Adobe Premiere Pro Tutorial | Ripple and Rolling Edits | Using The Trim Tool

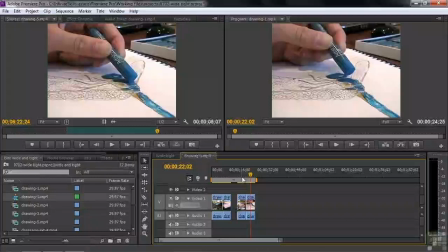I try to get my camera just a few inches away from some subjects just to really fill up the viewfinder with the shot. So there's your basic rundown on wide shot and tight shot edits and tight shot and wide shot edits. I think it's just a better way to tell a story. It holds viewers' interest, and it's different than the way we normally see the world.
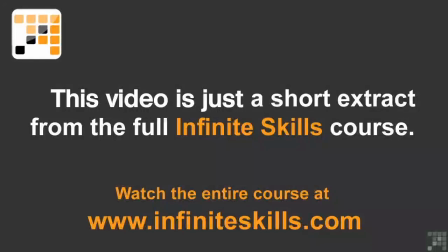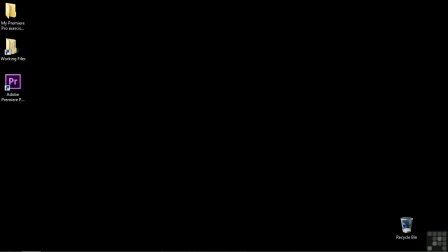In this chapter, we're going to talk about making specialized edits. We're going to step up from learning about the tools and actually apply them to certain kinds of edits. In this lesson, we're going to talk about cutaways.
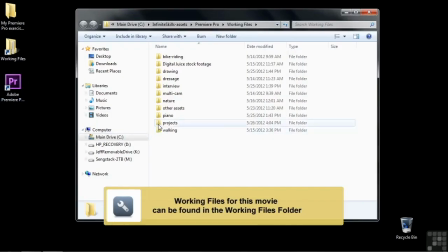So to follow along, go to Working Files, open up the Projects folder, and open up 0701 Cutaways.
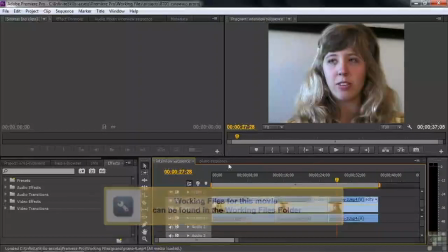This project has 2 sequences, an interview sequence here and a little piano sequence. We're going to work on both of those. So your question might be, what the heck are cutaways? Cutaways are clips that literally cut away from one scene and go to another. You use them under a variety of circumstances. For instance, in this interview, we have this soundbite here.
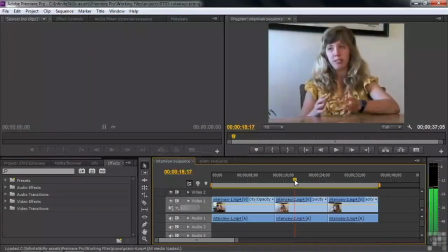It's going along nicely. And then the cameraman, me, does a really clumsy zoom, awful zoom there, and you want to cover that up without losing the audio. So you cover that up with a cutaway. When you shoot interviews, you always shoot interview cutaways, and I'll explain what those are in a moment.
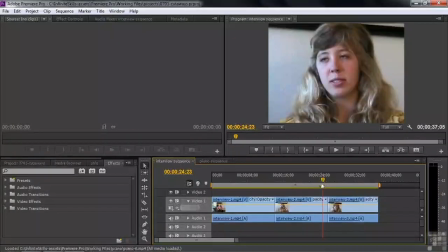Okay, you have that, and then you have these 2 sound bites put together. You got a soundbite here and a soundbite here. They're both nice sound bites, and look at how they look when I play them together. Here you go there, and boom, see your face kind of jump there? Kind of goes from there to there. And you don't want to just leave that in there. You want to cover up that edit with something to avoid having that kind of jump cut, as it's called.
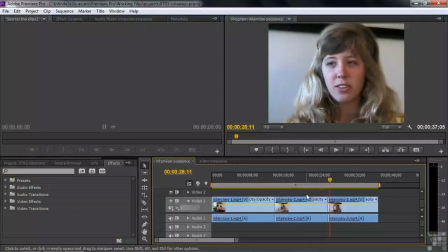Watch that jump cut. Literally kind of jumps, and you don't want that in there. So we use cutaways to cover up a jump cut. We use cutaways to cover up like a clumsy zoom like that, where we want to keep the audio. Those are a couple of reasons to use cutaways. You also use cutaways if you want to go from one scene to the next, and both shots are very similar.
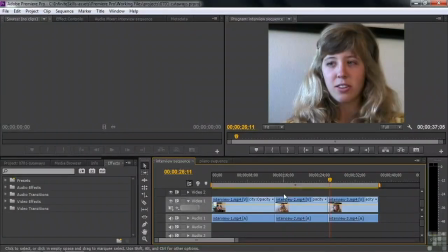So you want to make sure your audience knows, look, we've gone someplace different. So you put a really obviously different shot, like a tight shot, between 2 wide shots. That's another use of cutaways, which we're not going to use in this particular lesson, but I just want to alert you to that.
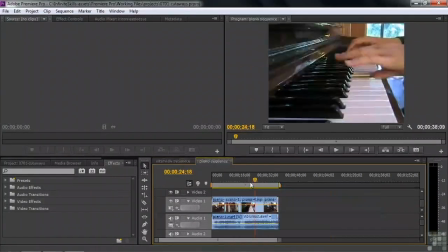And then finally, we have this piano sequence over here, and we've got the pianist playing here, and we shot her several times and tried to line up the notes such that her hands were in the right place, but sometimes the metronome in her head wasn't perfect, and who has a perfect metronome in their head?
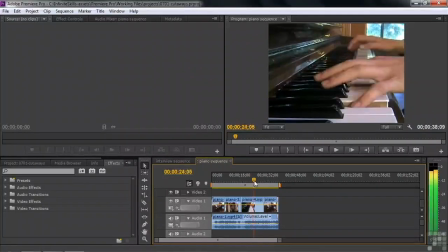And so the timing of her fingers were just a little bit off on that little shot right there. So we need to cover that up with something. And I shot a cutaway for this just to show you how that works. So we've got these 3 instances that we're going to work on here in this lesson. So let's go back to the interview sequence.
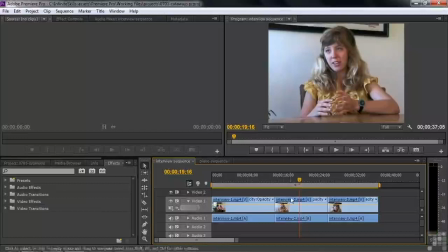I want to cover up this crummy looking zoom. Let's watch that awful zoom.
So that you can chase them around the court and keep them on their toes.
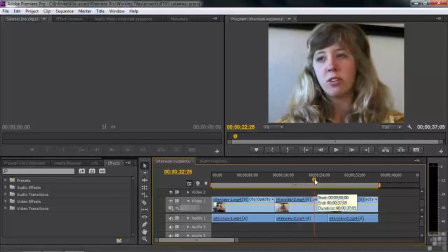So Whoa, okay, well that's not good. We want to cover that up and then come back to the shot. So we want to lose this zoom. So we want the cutaway to start right about there. We want the end right about there, and then come back to the shot.
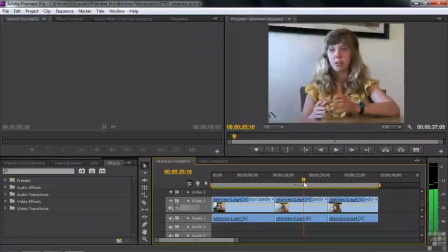So that's our first order of business, is to cover that up. We put the current time indicator to the beginning of that clumsy zoom right there, which is about, as you can see, 2004. And now we need to find something to cover that up. So I go back to the project panel. I want to switch over to the icon view and look at the interview shot.
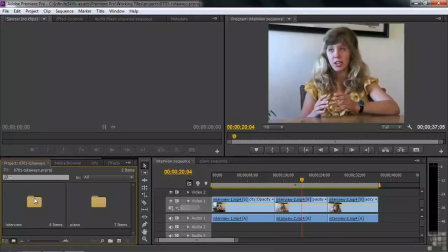So I go to icon view. I want to open up this bin so I can see it inside the project panel. So I control double click on it rather than double click. Double click would open it up in a separate panel. I want to open it up here in this panel. So I control double click on it to open it up here. There we go.
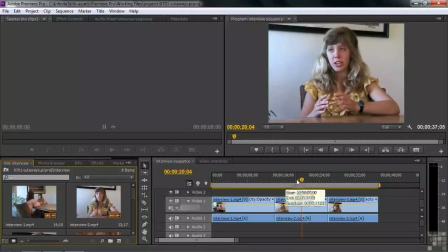So here we got the wide shot, which is actually kind of a good way to start an interview. Lots of times you want to sort of set up an interview with a wide shot like that.
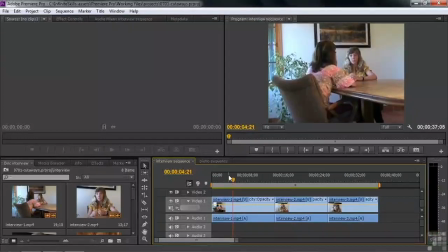In this particular case, she actually has kind of a nice sound bite, but normally you would have a narrator talking here. She's talking about tennis here. moving to get to the ball. But nevertheless, we're not worried about the sound bite here. We're just worried about this zoom here. So let's scroll down here and see what we got. Okay, another interview shot.
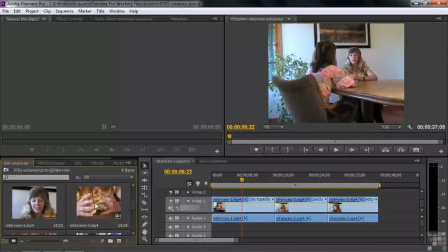Aha, but here come the cutaways. You got a hand shot, which could be used as a cutaway, a nice tight hand shot. Yet another hand shot. Here we've got a reverse cutaway of the interviewer listening to the interviewee. Always a good thing for a cutaway. And a tight shot of the interviewer listening to the interviewee.